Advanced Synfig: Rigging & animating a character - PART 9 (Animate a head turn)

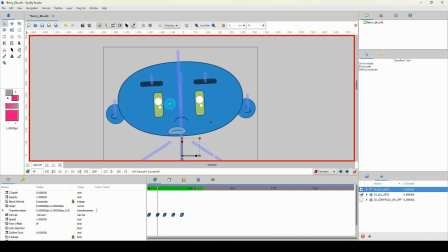(8:19)
So when the character comes down here, you could have the character's head squash, and then when it's coming up here, you could have it stretch a bit before coming back to its normal state here. Okay, now I'm not going to add that for this video, okay, but just know that you could add that touch to make it even better.
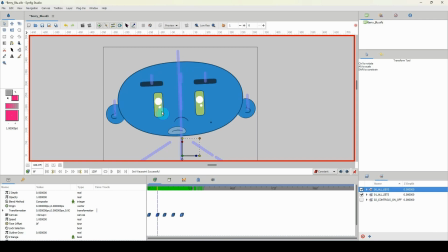(8:38)
But one thing that I'm going to add is a blink, so that will help to sell the idea even more.
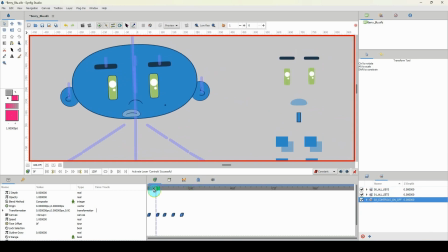(8:44)
Okay, so along with squash and stretch, you can add a blink. So when the character is looking down here, that's when I'll start the blink.
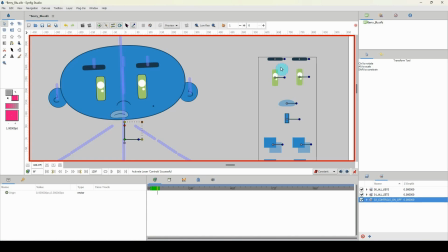(8:50)
So with my controls turned on here, let me just double click, and I'm gonna select these two and move them slightly to add a keyframe. And I'm going to just move down to a frame. So now I'm on frame 7, and I'm going to move this up to change the shape there.
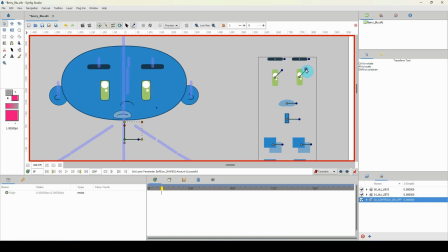(9:08)
I'm going to move over again to another frame, move this up to get another shape there, move down. So I'm just switching out shapes on each frame, like so. Okay, then I'm gonna move down a frame, and then I'm going to go backwards here.
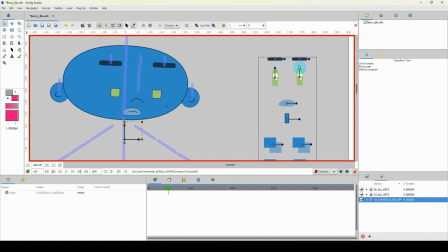(9:27)
So I'm gonna open back the character's eyes. All right, I may miss a few shapes here, but that is okay, as long as you get the idea. So let me play this back and see what we have.
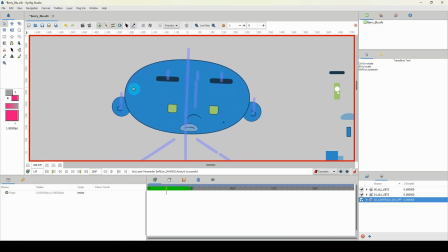(9:44)
And that is looking okay to me. Yeah. So it's not just doing one thing, it's multiple things to sell the idea that the character's head is indeed turning. So always remember your principles and always spend time animating your character.
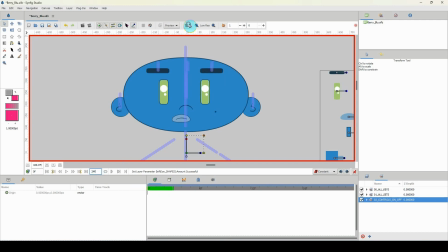(10:04)
Okay, animate each piece by piece, and work your way up to the bigger picture, okay? So the more time you spend, the better your animation will look. So I'm liking that.
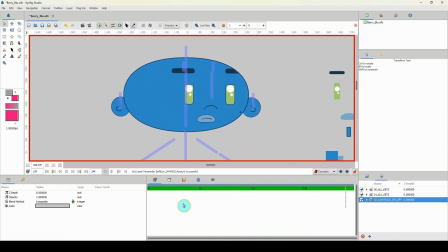(10:19)
So that's it for this tutorial. Hope you learned something here, and I will see you in the next video.